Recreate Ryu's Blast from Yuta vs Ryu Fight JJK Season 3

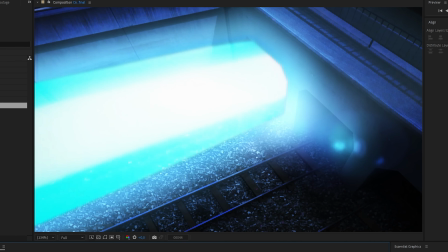And this is how you can recreate Ryu Energy Blast of JJK Season 3 in After Effects.
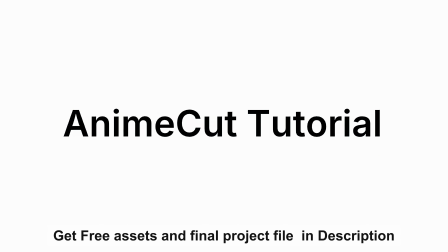All the assets and the final After Effects project file are available in the description for you to download.
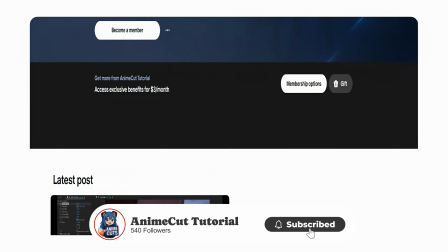If you enjoy the video, don't forget to hit like and subscribe to support the channel. Now, let's get started.
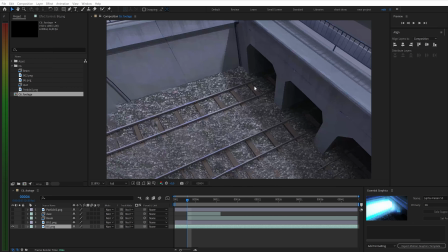To prepare for this scene, you'll need two background assets,
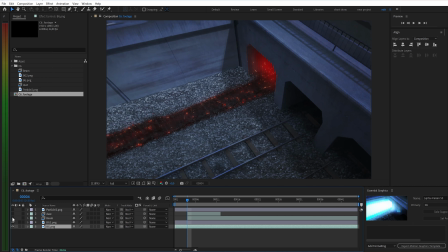front and back like this, along with the raw energy beam frames blasting out from the tunnel.
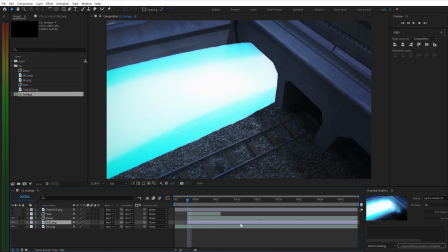First, let's arrange the timeline for the two backgrounds, letting the first background occupy the first 4 frames.
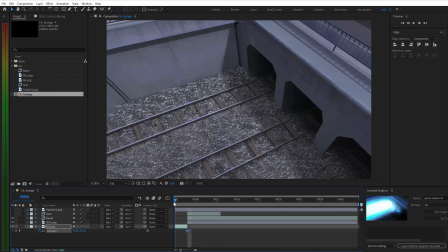Open the position property and create keyframes to animate the background motion, matching the original scene.
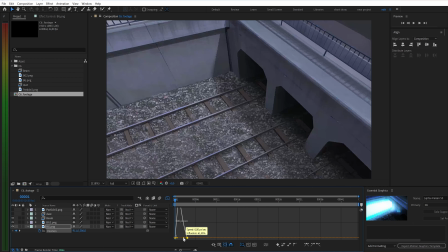As always, press F9 and tweak the speed graph a bit for a smoother transition.
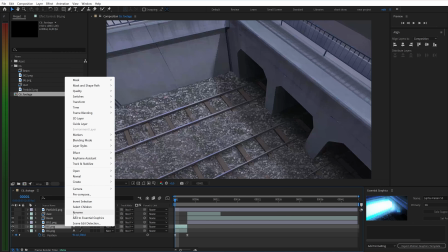Next, duplicate the background layer to create a color transition when it shifts to the second background.
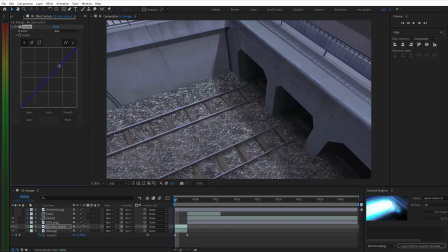I'll use the curves effect here to heavily crank up the blue channel so it matches the color profile of the energy beam,
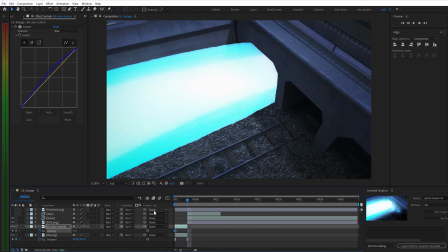then add 2 opacity keyframes to let it blend in seamlessly.
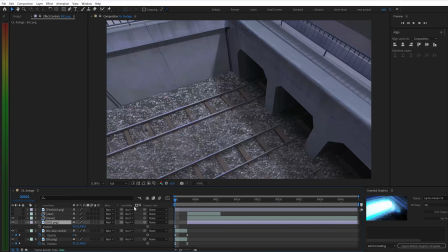Do the same for the second background by keyframing its position.
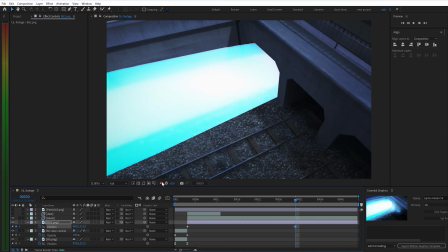The key here is to make the motion track perfectly with the energy beam's trajectory. Next, duplicate the background layer again, change the blending mode to overlay,
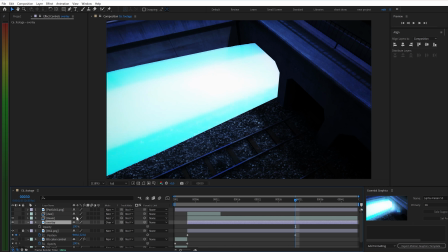drop the opacity to 30%, and set your keyframes.
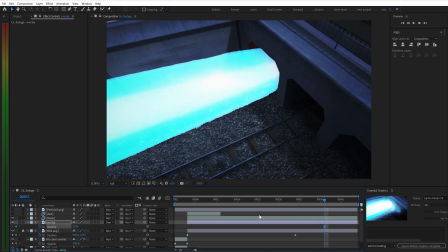Repeat this one more time with another overlay layer to punch up the contrast and add more depth.
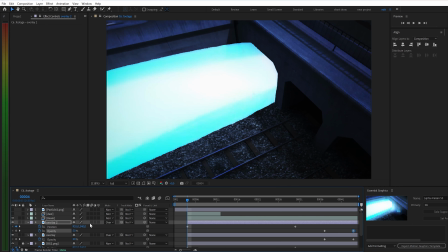Now, let's move on to the energy beam. First, I'll use Motion Tile to extend its width horizontally, then apply roughen edges to soften the rough line work. Duplicate this layer and rename it to keep things organized.
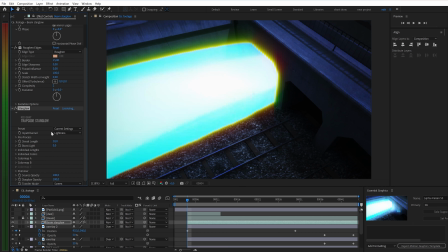On this new layer, I'm adding Star Glow to generate a sharp, intense blue aura radiating outward. You can copy my exact settings right here from the screen.
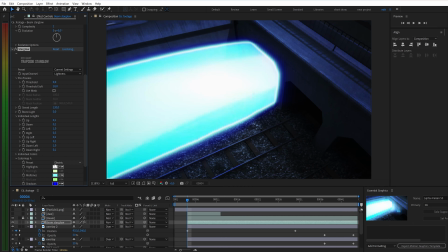Lastly, add a subtle outer glow and switch the blending mode to soft light.
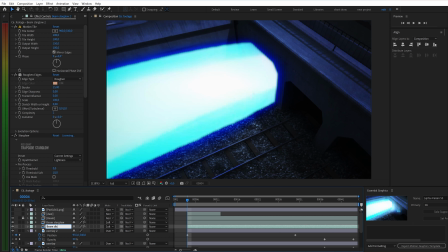Duplicate it once more and name it Distance G, dragging it underneath the previous 2 layers. Swap out the old glow effects for distance gradation to create a stylized color falloff around the edges. The trick here is to crank up the blur radius and switch the blending mode to add.
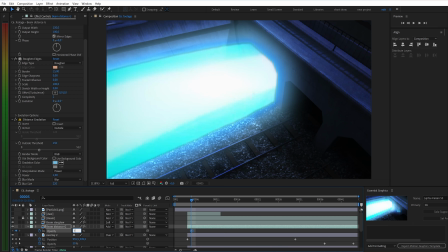Now, we'll keyframe the opacity of the energy beams to animate their entrance.
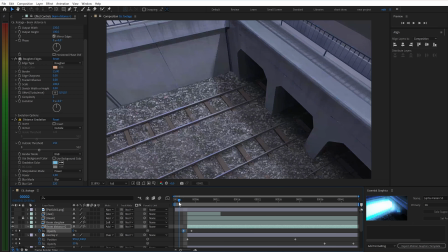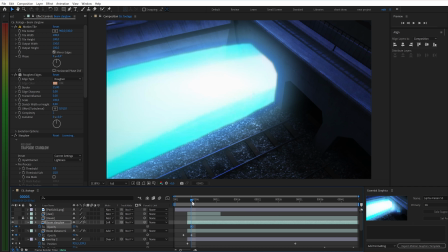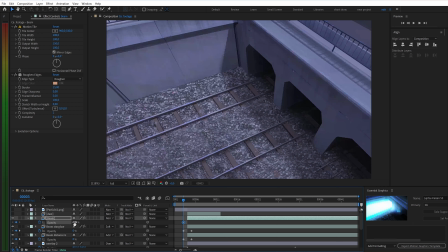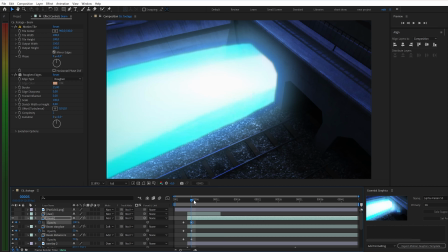To make the energy blast look much more dynamic, go to the bottom beam layer and set stuttered opacity keyframes,
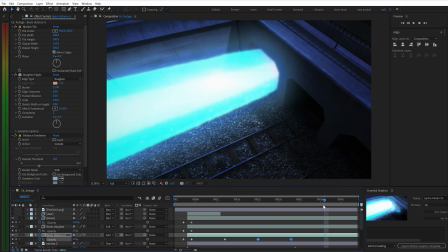raising and lowering the values repeatedly down the timeline to create a high energy flickering effect.
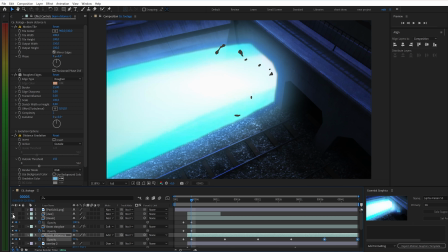Finally, let's add some secondary elements to make the scene pop. First are the debris pieces flying out from the blast. I'll simply clean up their rough textures using roughen edges and adjust the opacity. We'll apply a similar treatment to the light reflections, softening them with roughen edges
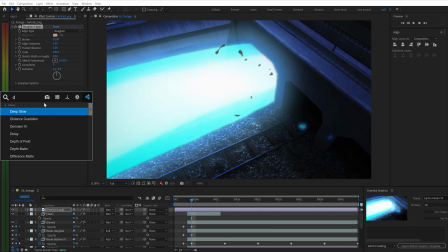and adding a nice ambient glow using deep glow.
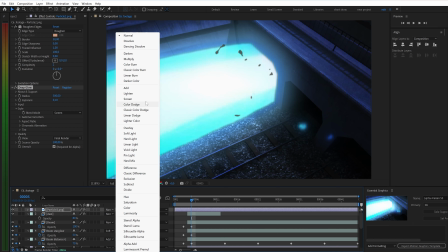Switch the blending mode to add and keyframe the opacity to sync with the impact.